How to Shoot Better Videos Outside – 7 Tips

So when it comes to shooting good photos in videos outside, there can be a lot of challenges, including harsh light, different shadows, and so in this video, we're gonna be breaking down seven tips that'll help your footage not look like this,
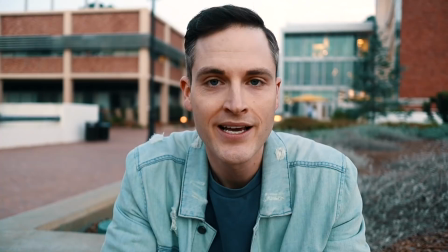[0:13]
and look better just like this. Coming up.
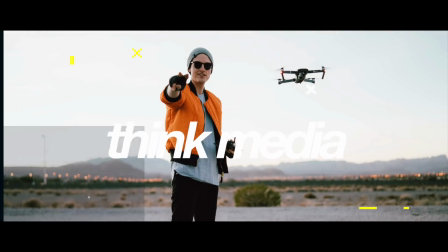This video is sponsored by Storyblocks.
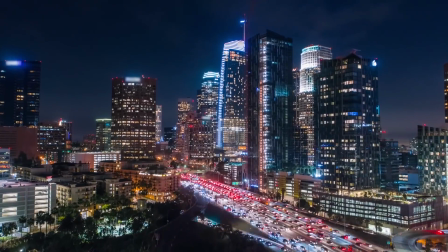[0:28]
If you've ever been in need of a quick video clip for B-roll or an After Effects template to level up a YouTube video,
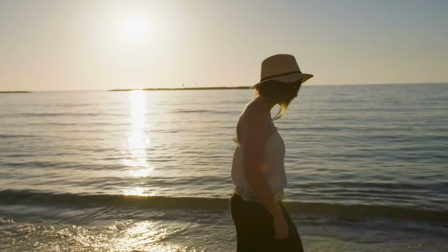[0:35]
Storyblocks has everything all in one place.
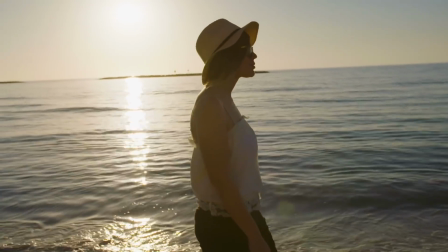[0:39]
Over the last couple years, I've been using Storyblocks for my freelance projects, for creative videos at my church, as well as my YouTube content.
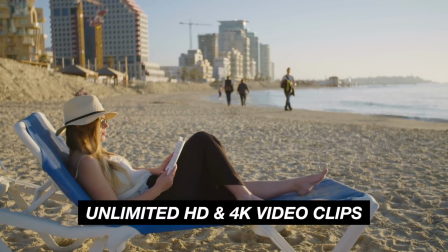[0:47]
Personally, I love it because you can download unlimited HD and 4K video clips, motion backgrounds,
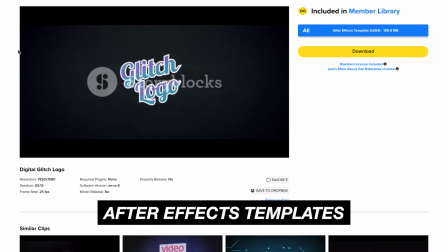[0:53]
and After Effects templates that are perfect for creating YouTube intros and outros.
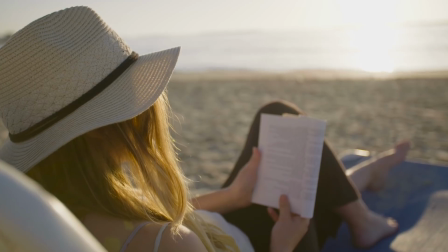[0:59]
Everything is 100% royalty free, so you can use it all without any hassles, and they are uploading new content all the time.
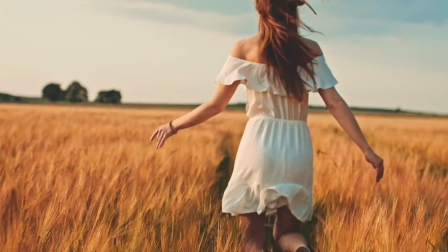[1:06]
Get studio quality stock video clips for a fraction of the price. Just click the link in the description to learn more. Hey, what's up? Sean here with Think Media, bringing you the best tips and tools for building your influence with online video. And I'm super pumped because today, we're gonna be talking about tips for shooting outside, and I've got Nolan Molt helping me. Super pumped to be here. Let's dive into the tips. Tip number one is avoid direct sunlight. So, right now I'm out here with the Canon M50. If I was gonna shoot some YouTube videos myself, I've got the screen flipped a selfie, I've got it on face tracking, so I can just walk over here and get into the scene. But the problem is the sun is coming right at me, causing me to squint as I look at it and casting shadows over this entire area. Now, to be honest, we are already shooting at magic hour, which we'll talk about in a little bit, and there is a little bit of haze, which is actually making it not terrible. But normally, when it's full on sunlight, especially in the middle of the day, it's gonna cause harsh shadows and a lot of unflattering footage. So if you can, avoid direct sunlight for your videos and your photos to have a much nicer image.
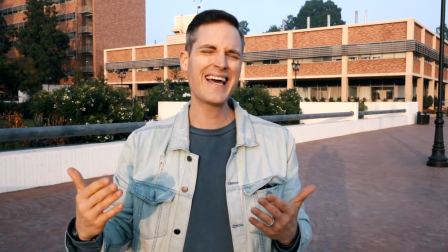[2:12]
So when I'm out here in the direct sunlight, not only is it causing me to squint,
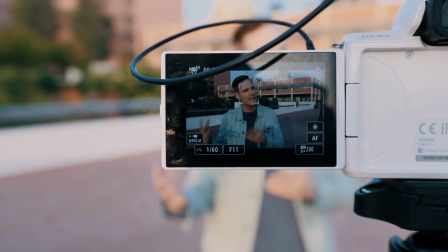[2:16]
but also so much brightness has our aperture at like 11 or 13, which means we don't have that sweet depth of field.
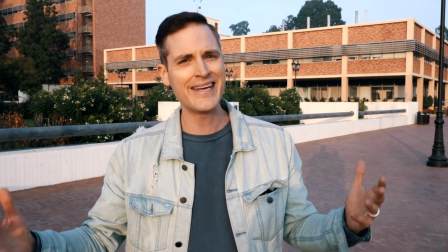[2:24]
Now later we're gonna talk about some accessories to solve that problem, but again, Again, avoid direct sunlight if you want better images. So for tip number two, we wanna look for open shade. So we still wanna be out in the daylight like this, but we were gonna go for some place where the sun is not directly hitting us, so let's go.
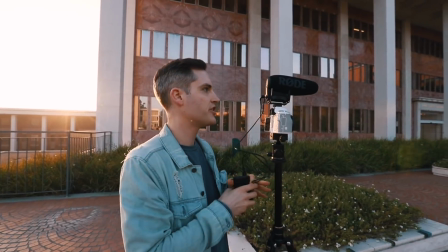[2:41]
Okay, so now we still are in a great lighting situation, but what's cool is now it's all open shade,
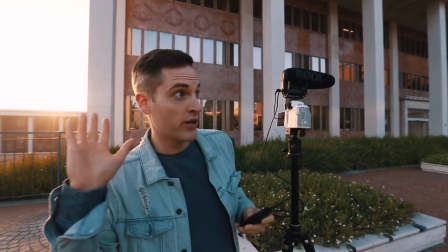[2:47]
and I like to think about the full distance of the shot.
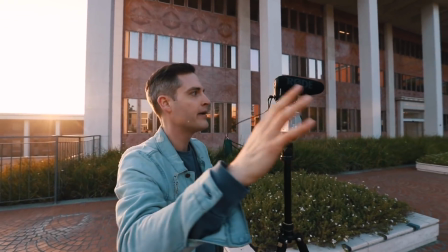[2:51]
Like if the sun is hitting the background back there, that'll all be blown out. but if the entire shot is kind of in some shade,
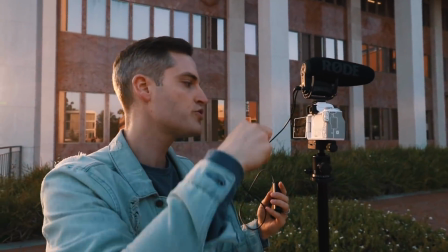[2:58]
then you get the nice vibe across the entire shot. I'm also able to go to a lower aperture, 7.1 for this shot.
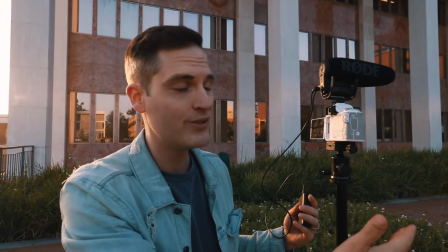[3:05]
So it's gonna look a little bit better overall. I'm not gonna have to squint as we do the shoot, but then even later we're gonna talk about how to get that depth of field with an accessory.
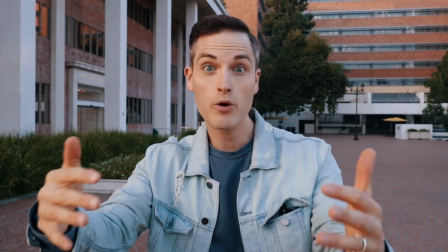[3:14]
Okay, so now we're catching a little bit of light off the sun, but we stepped into shade created by the building.
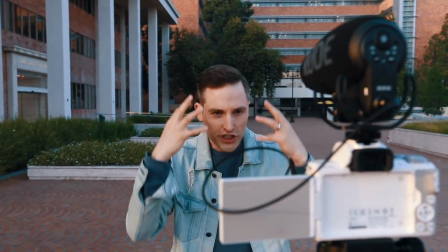[3:20]
It's a nice image now. no harsh shadows in my face or in my eyes or anything.
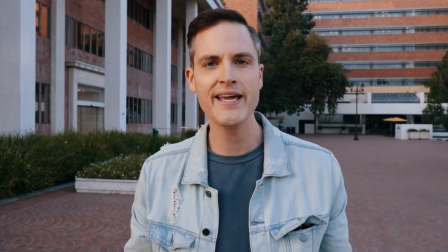[3:25]
So when possible, jump into the open shade to get better videos, better photos,
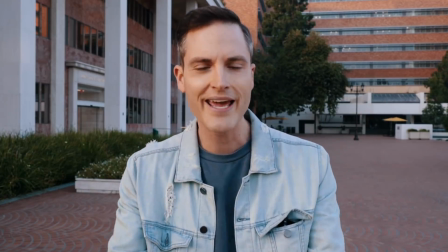[3:29]
and it's also easier for your subject to communicate because there's not sun shining in their eyes.
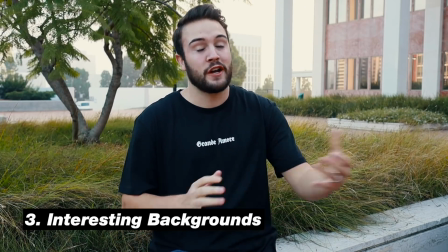[3:35]
Tip number three is to find an interesting background. So Sean and I, we actually walked around a little bit and we looked for this spot.
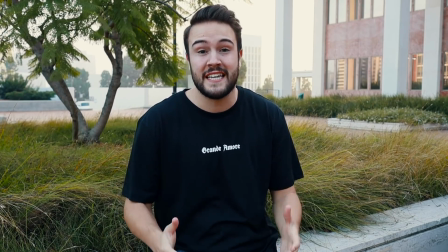[3:42]
So don't always just go for the first background that you see. Another great tip is to look for depth in your shot.
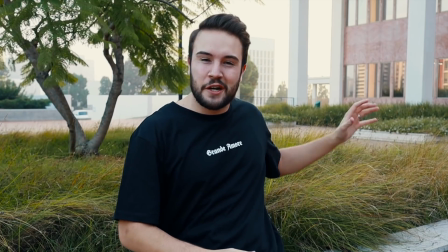[3:48]
So right here, we're not up against the wall. We got a lot going on. there's some green, there's a little bit of red, and so find an interesting background with a lot of depth.
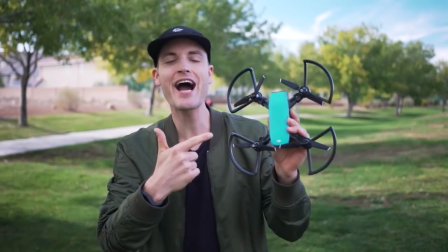[3:55]
Something you can do as well is look for symmetry and colors to go into your shots in the background,
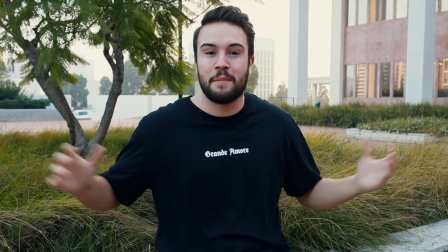[4:00]
because people will be watching you, but the background's gonna be there the entire time.